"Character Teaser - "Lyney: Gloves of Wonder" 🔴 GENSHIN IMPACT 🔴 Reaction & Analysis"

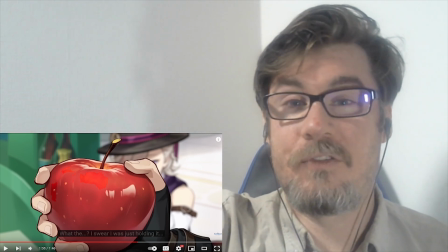But we see this sailor fading in and out of consciousness during this scene from his perspective.
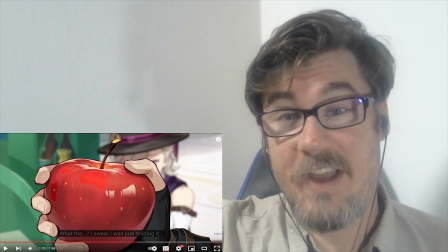This looks very elaborate.
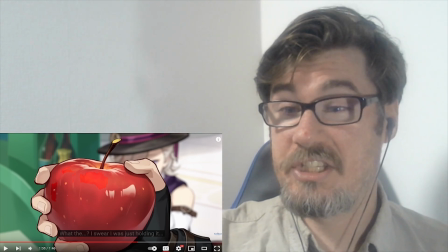It might not be that elaborate at all, because we're just dealing with an angry drunk guy who can't focus.
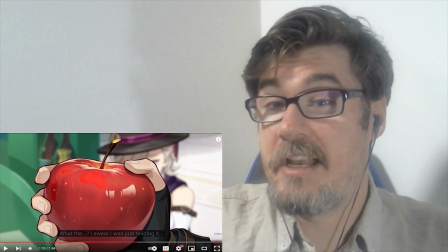So once again, is Lyney pulling off some actual magic stuff,
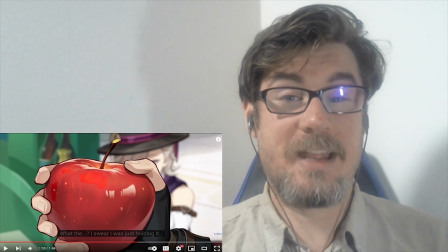or because we're viewing from the perspective of a person who is intoxicated,
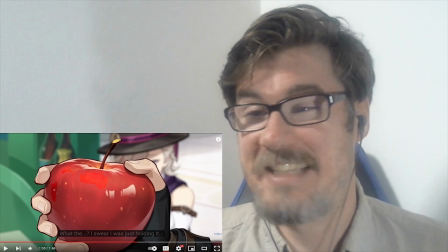it just looks like miracle stuff? It's actually a very clever, I think, perspective.
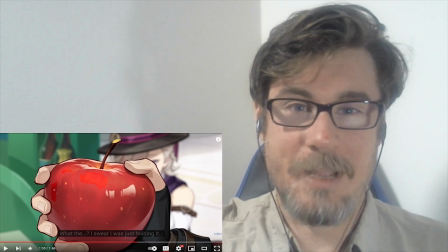And once again, with magicians, they always end up in like bars and doing tricks for people who
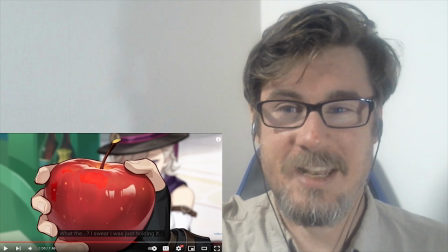are somewhat intoxicated, because that's some of your best audience.
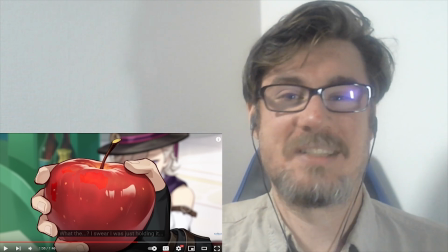They'll have some of the best reactions.
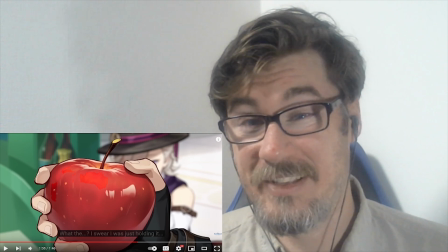They won't be able to focus nearly as easily as someone who isn't intoxicated.
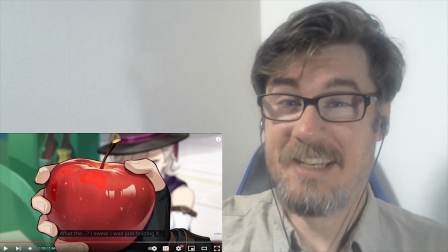Why would Lyney do this? Because he likes it. It's what he does, right? Now I want to talk about this.
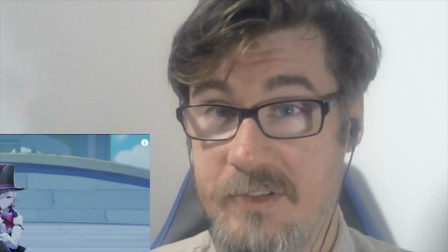Look at this. This is very important, or at least I believe so. Once again, we are seeing a lot of Lyney's personality.
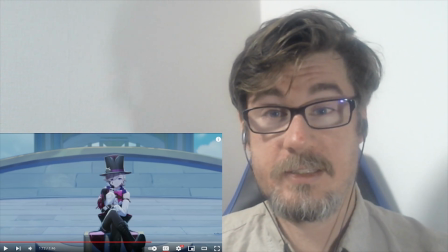Sitting cross-legged like this, facing the person you're talking to,
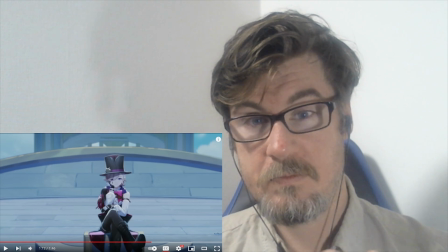is a sign of being confident and enjoying yourself, being engaged in the conversation.
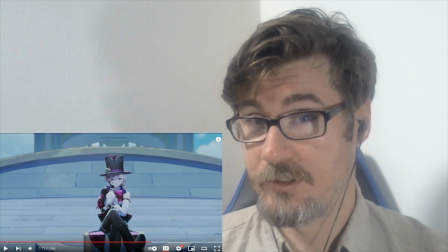And the camera, our point of view, is at eye level. And who has been talking throughout the entirety of this teaser?
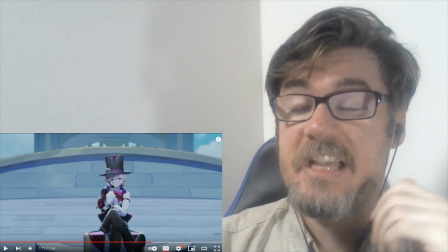Well, Lyney, of course. Now, who is he talking to? Lyney has been talking to us the entire time, breaking the fourth wall.
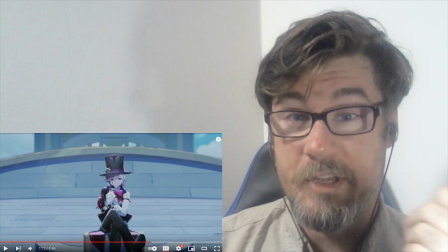The overture teaser. The description of the overture teaser. The 4.0 trailer.
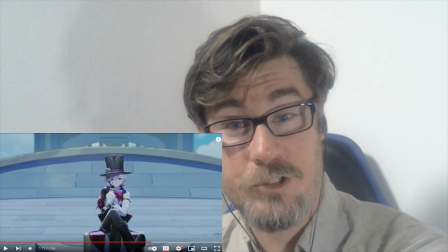the description of the 4.0 trailer, and here as well.
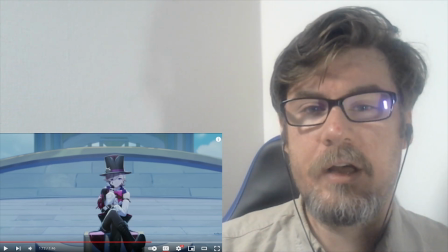But we are also eye level with him. There's a sign of respect, of being at our level still.
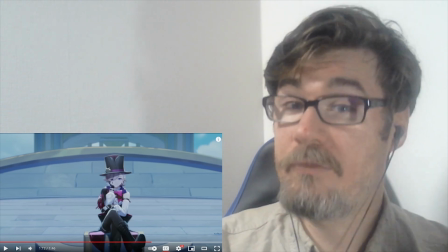He is still trying to make us comfortable. That's what a magician does, right?
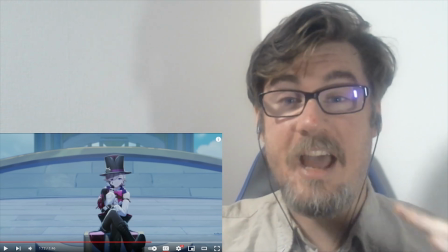His tricks wouldn't really work if we were stressed and paranoid. The things that I've been saying about Fontaine, how there is a facade,
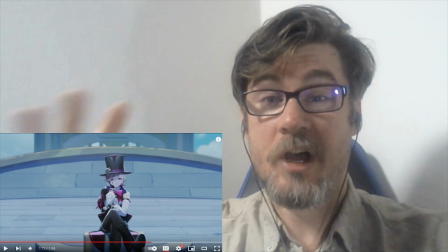how there are things that were being shown, but there is actually a magic trick.
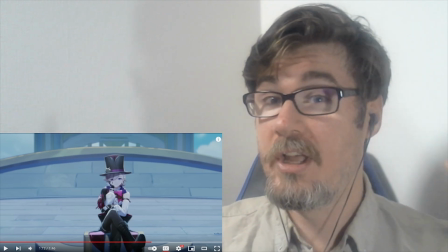There is a trick. There is something more real behind the scenes that is happening.
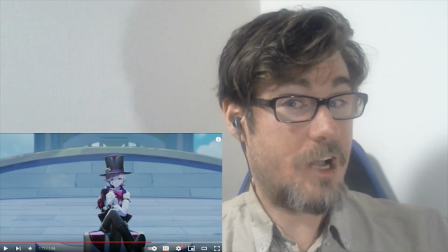And how I said that Lyney's gonna kick things off in the story? Another example.
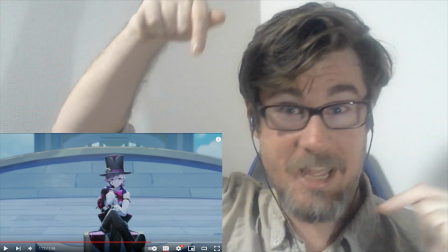Right here. This teaser. 100%. I will eat my sock if I'm wrong, and I don't want to do that.
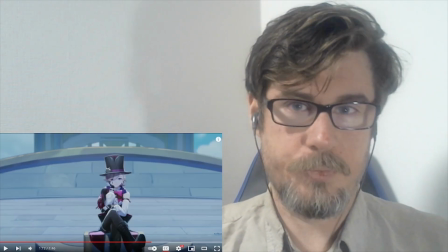But I wanted to bring up this image for another reason, because I want to compare it to this one.
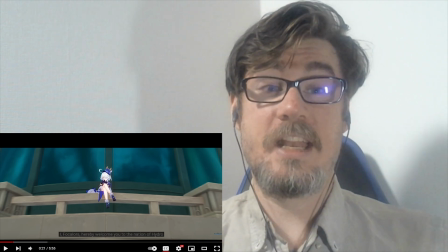This is from the 4.0 trailer. Fossilor sitting on a building, maybe not as high up as Lyney right now.
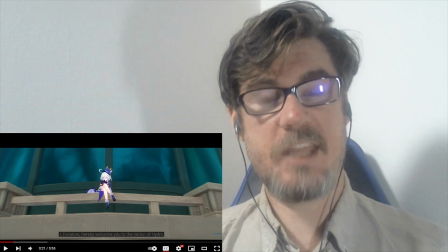It's a little hard to tell, but look at the camera angle. He's above us.
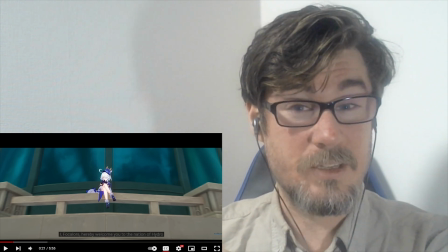This whole scene starts above us.
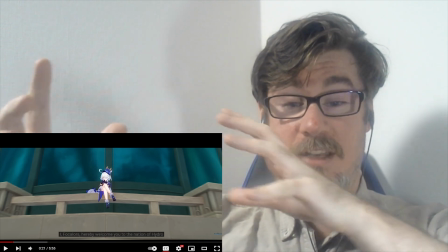The camera fades and zooms out of a shot of her freaking feet.
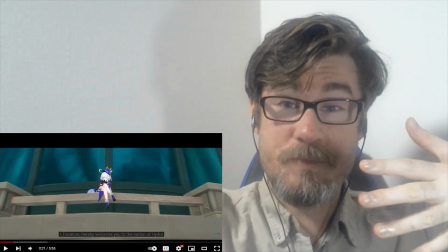We start with her practically stepping on us, and it zooms out and zooms out and zooms out until you see all of Fontaine.
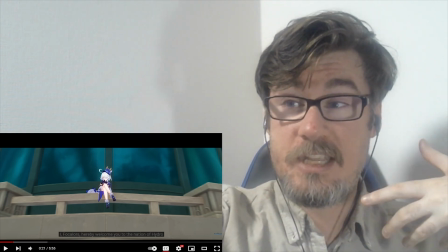But it starts from under her feet until we see her, but she's looking down and we're looking up.
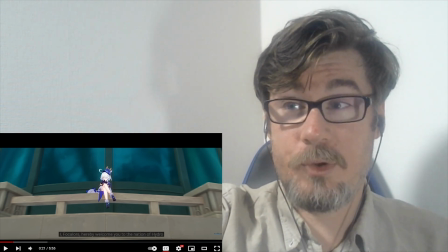So, what we got going on here in Lyney's teaser,
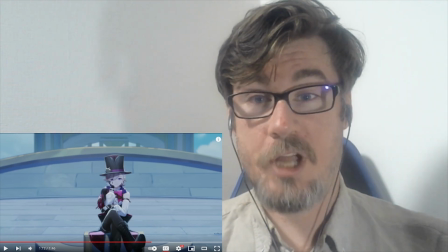we have a more full frontal shot of his entirety from the start,
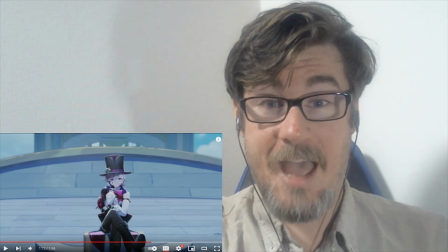eye level, happy, confident position.
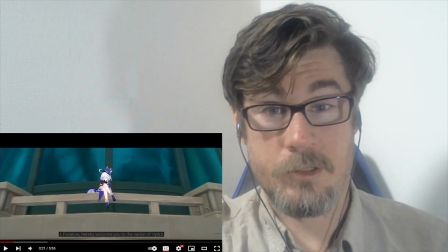But then for Fossilor, we have a shot where we're starting dark and zooming out to
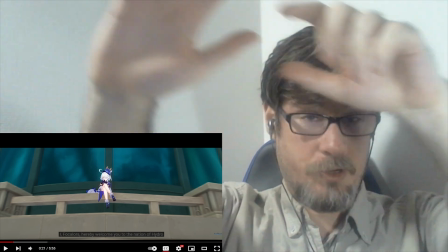see her pretty big and then get smaller and smaller and out of reach as we zoom out of Fontaine to see the entirety of everything.
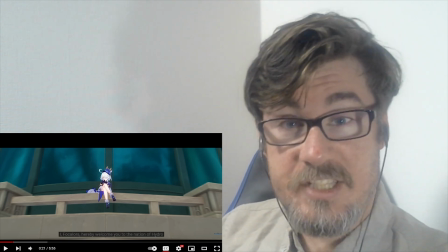I believe this is symbolizing a status of power and how we are viewed.
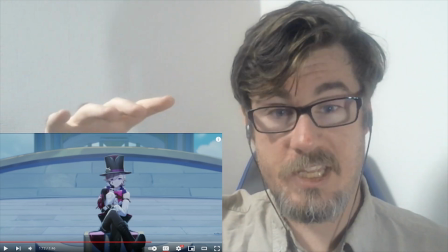Lyney, same level, we're considered equal and comfortable and
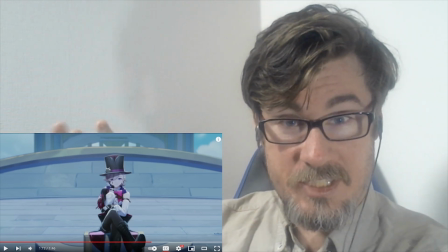trying to get us on his side, possibly for the trick itself.
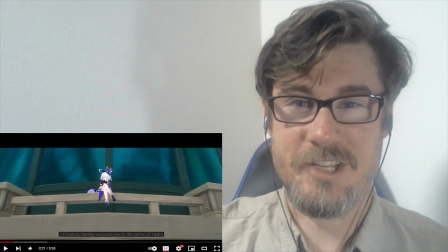Fossilor, there is no trick. She is judgment. Her way is how it goes.